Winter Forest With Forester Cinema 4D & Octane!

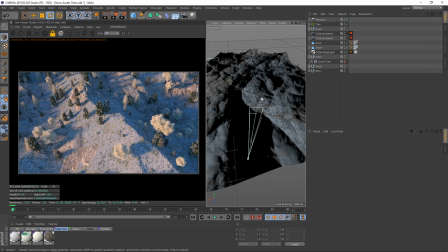(41:16)
You can either have these kind of lines of planted trees, or you can have this kind of spread out look, which is like what's going on right now, but I think you have to use a lot less trees if you use the spread out look. So what we're going to do is we're going to duplicate the snow,
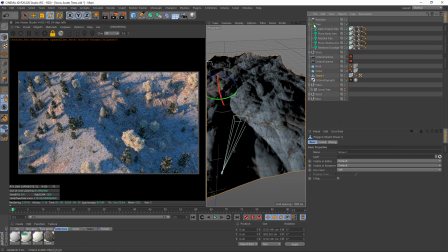(41:33)
going to make it editable, and we're just going to turn off the tree scatter right now, and we're going to just kind of,
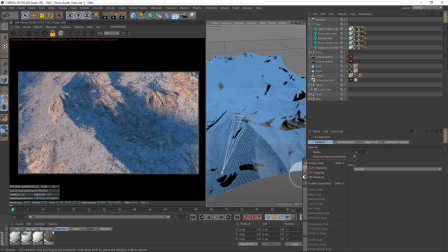(41:41)
increase this, and we're just going to kind of select the path we want our trees to go along.
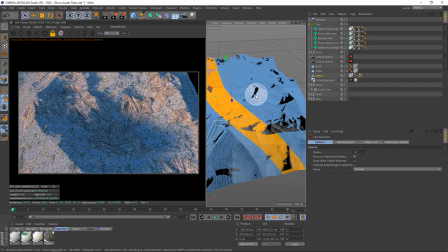(41:48)
So I'm going to do something like that, make it a bit smaller,
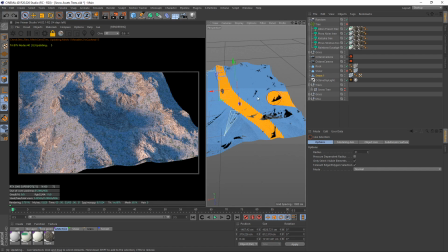(41:57)
hold shift, join it up there,
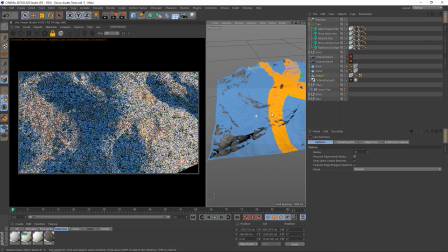(42:01)
come back around like that, go over like that, come out there like that.
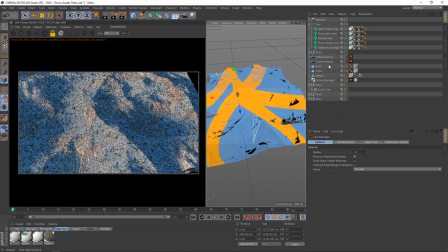(42:07)
So we've kind of got these paths where the trees are going to go. We're going to go shift C,
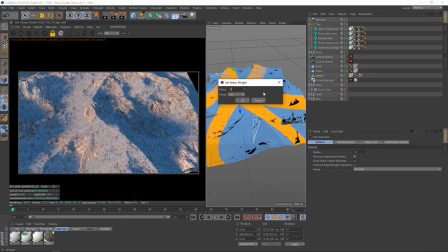(42:12)
set vertex weight 100, come back to the tree,
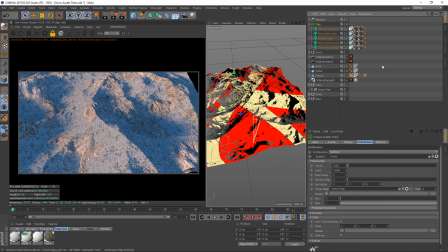(42:19)
distribution, vertex map, set it to this snow,
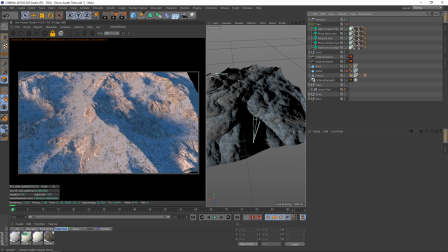(42:25)
turn it back on, and now the trees should be along those paths. Now what that means is we can go from about 10,000, okay,
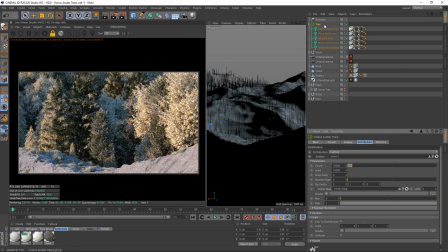(42:34)
that looks a little bit better, and we'll bring down the scale of kind of all of them to about 0.2.
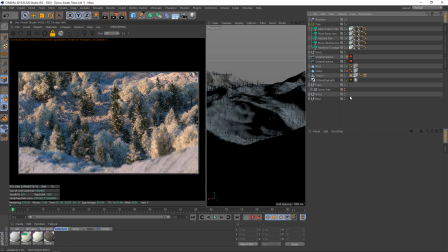(42:41)
And now what we can do is maybe work our way back up to about 25,000, and we can see that looks okay.
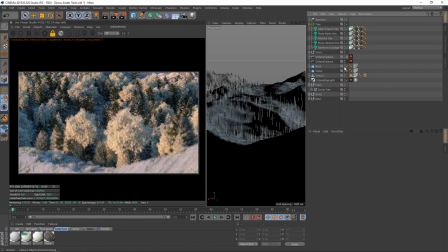(42:48)
Now, one of the first things I notice is that if we go to our white tree here, it's looking a bit too green.
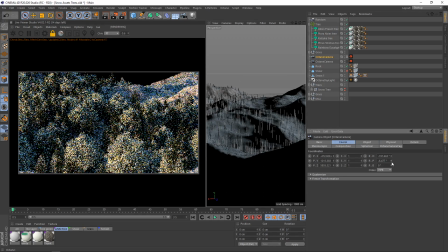(42:55)
It's kind of not whiting out enough.
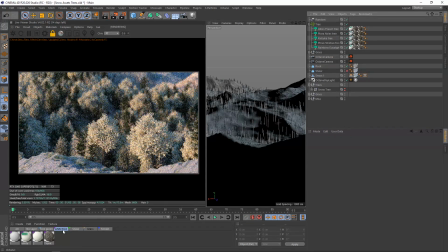(42:57)
So what we'll do is we'll come to where our white texture should be, and we're just going to make it way more white.
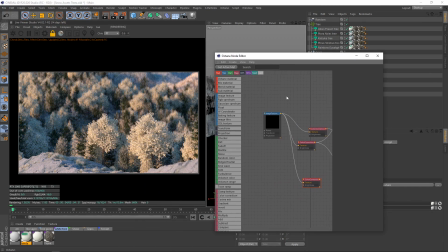(43:05)
Just like that, problem solved.
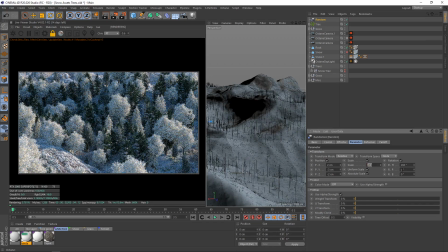(43:08)
And I think we can maybe remove the scale on the random, and that gets the trees up to a bit of a nicer, more realistic height.
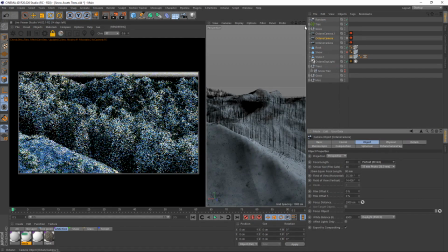(43:15)
Loosen up our lens a bit there. I kind of want to get just looking at in between the gap of the trees there.
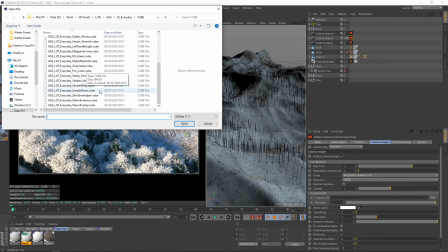(43:24)
So what I'm going to do is I'm going to use a warm fuzzies LUT.
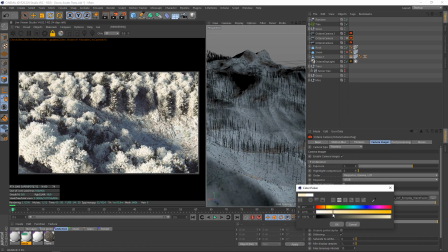(43:28)
I'm just going to bring up on our white point and fight against the orange a little bit and get it blue. Maybe bring the LUT down, bring our bloom up, and the scene starts to look a little bit more wintry.
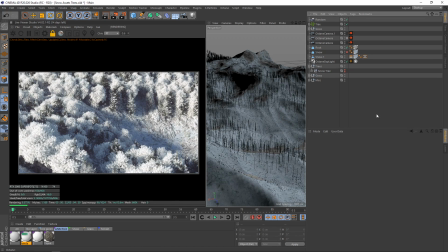(43:45)
Another thing we can do is come into our medium here, add some fog, make this white,
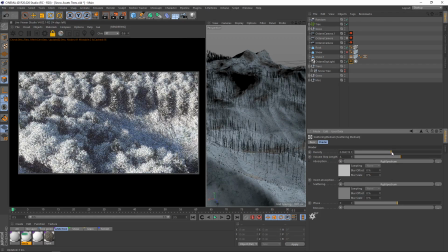(43:52)
bring the density up a little bit, bring the medium radius to about 8,000, bring our phase up,
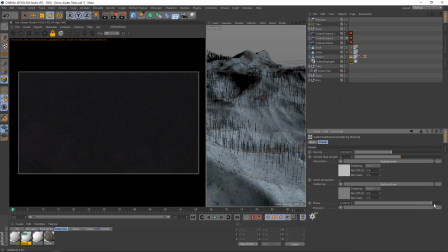(44:00)
way up, bring our density down.
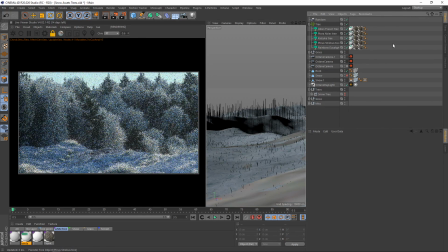(44:05)
This needs to be whiter. At this point, your compositing and your art direction is kind of going to take
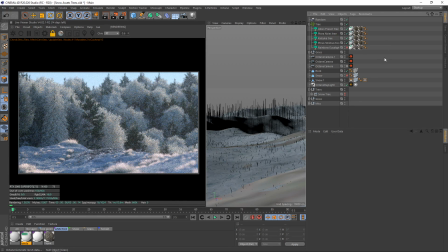(44:11)
over, and you're going to kind of be messing with your cameras and your lighting and taking things back and forth until you're getting a look that you like. I'm just going to take off the rainbow eucalyptus here so you can see how the forest looks in a little bit more of its realism.
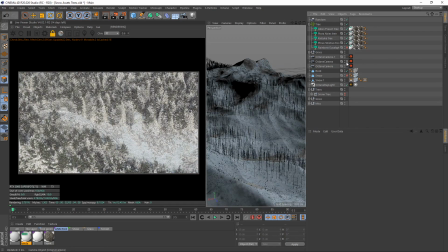(44:24)
We'll come to some of our cameras here. You can kind of see how it's looking. See, I like the stylized version of it. Now, another thing we can do is we can grab this snow tree here, and there is one thing we have to do with that, but what I'll do is we'll just turn this off,
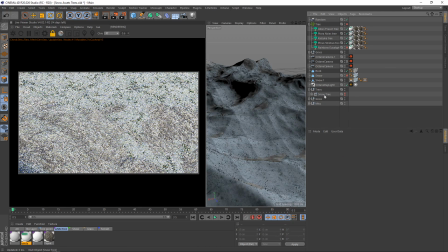(44:42)
and we'll duplicate the snow tree.
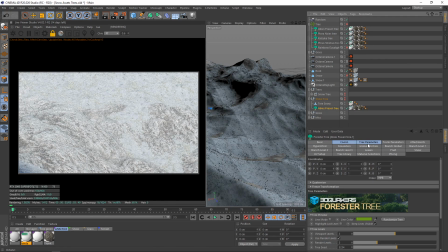(44:46)
Now, we have to make this editable, bring this down, we'll come out the camera,
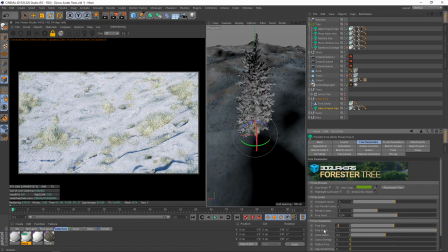(44:56)
and we'll bring this down to 0.2 like the rest of them, turn it on,
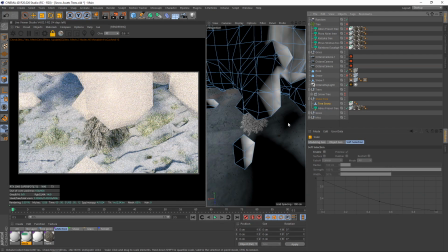(45:01)
and then what you want to do is you just want to scale the snow down until it matches,
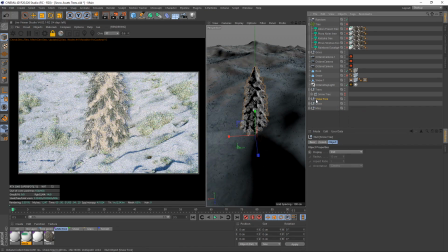(45:08)
and then what we can do is we can just pop that snow right in there, turn everything back on,
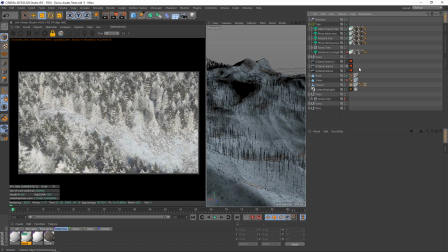(45:15)
and now we have that snow tree intertwining with there, and you know what, I think that looks a lot more realistic. So I think for today's render we'll probably just stay with that.
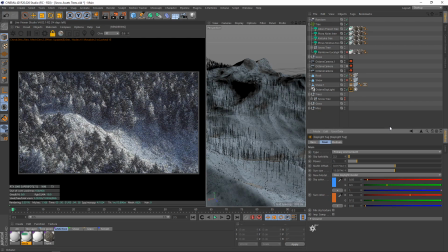(45:26)
I like these big shadows coming over, they make it look really realistic. They really help sell the scene a lot. I do think this snow here completely outperforms the eucalyptus. I was going with the eucalyptus at first,
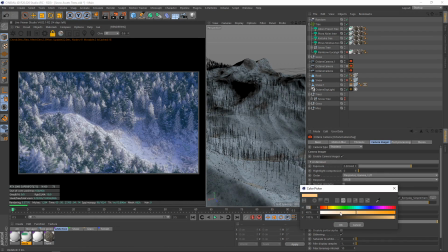(45:45)
mainly to kind of get that effect, as I wasn't having too much luck with the snow itself. Once I got my head around it, it came across quite nice. It's not what I used in the original render.
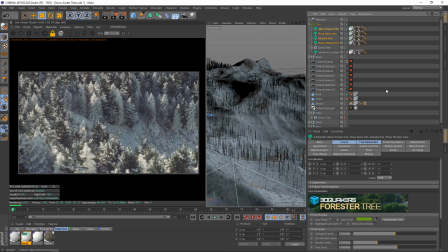(45:59)
Of course, one last thing you can do as well is you can add hyper wind to all of the trees here, and if you maybe just turn the multiplier up a little bit, that will also add a little bit of realism, get a bit of sway in the trees, and make them look a little bit more natural and less static.
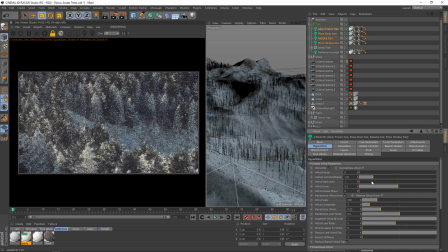(46:15)
It's not always the easiest thing to see, but it does add a lot of life to the scene without you even realizing it.
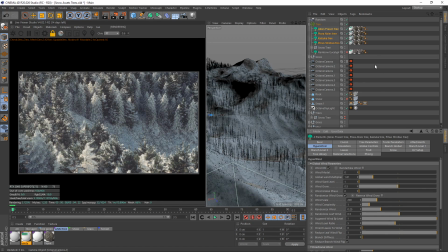(46:23)
And we don't really want to use too much because we have the random effect there. It can kind of mess with the wind, I think.
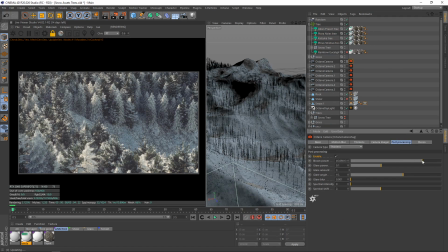(46:30)
So we'll just leave that there. I've just kind of went around setting up cameras, letting them be. I think I'm pretty happy with where it's at right now. The mix between the snow and the greenery, I think it looks pretty cool. This is quite an aggressive landscape compared to what I used first time round,
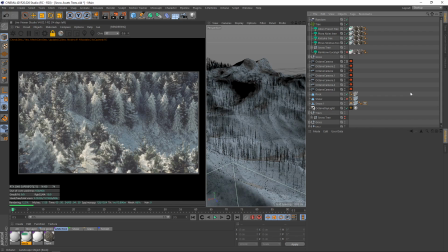(46:49)
although it does look very nice, and I am quite happy with the result.
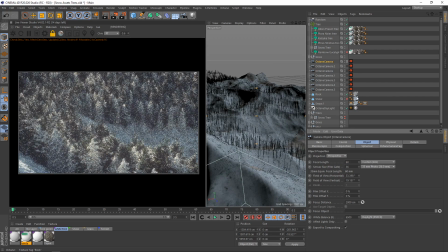(46:54)
I think maybe it's just going to take a little bit of tweaking to get something I really like,
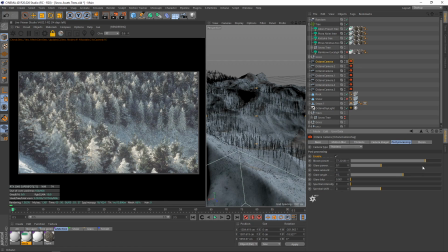(47:00)
but that kind of, you know, you can keep messing with a piece of art forever. There's a certain point where it is done, and that's more of a decision than a finish line, I think. So we've went over any kind of extra details, the wind, the fog.
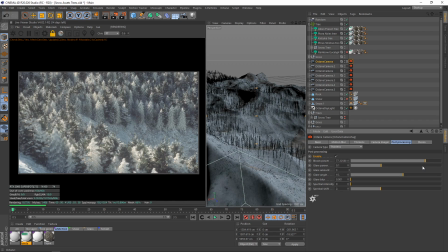(47:16)
At this point, all I could really show you is me spinning around lights and moving around cameras and setting up composition, and that's something you've got to do on your own. Make sure to use these big lenses that look like they've maybe been taken from a helicopter or a ski lift, like gondolas or something, because that's going to really add to the realism as well.
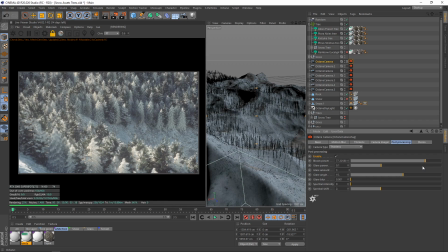(47:34)
And make sure you're thinking of yourself as a cameraman in real life, and your shots are going to get much more realistic. Think about the lighting, the direction of that lighting. Mixing a HDRI with it will also help kind of even it out a bit.
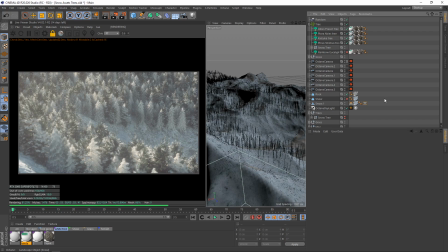(47:47)
Okay, so to finish things off, here is the same shot with a little bit of fog rendered out. It's not perfect. I'd like to say I like this result as much as my original render, but I spent days on that,
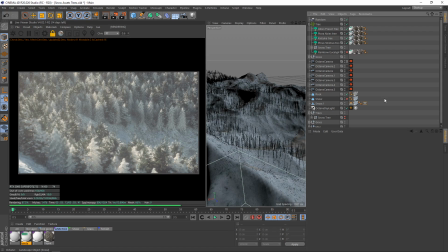(48:03)
and I've spent about an hour on this, so of course it's not got a pin on it, but I hope you learned a lot from this tutorial. I tried to structure it really well so you could follow along and you could take bits out, revisit the tutorial,
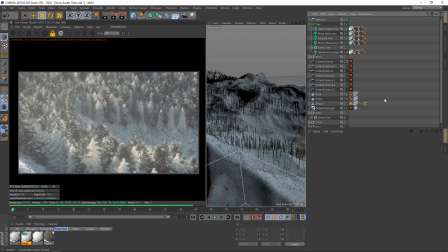(48:18)
and I hope this starts something, because there's not a lot of tutorials on creating winter scenes, and I had a lot of fun using what skills I had from other tutorials to create this one.
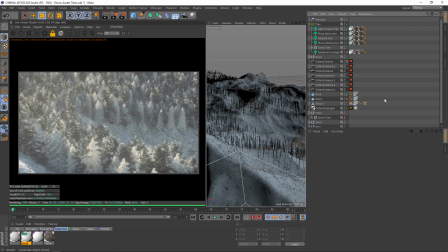(48:30)
I'll put the project files up on my store so you can analyze that, mess around with it, see what I've done, see what I've done in the original renders, and have a lot of fun with that. Thanks for watching this. Please share this tutorial. Make sure people get to see this.
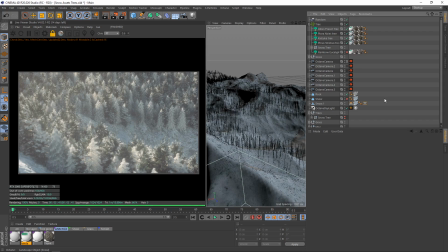(48:44)
Make sure we all get to create these awesome forests. Without further ado, I will see you in the next tutorial very soon.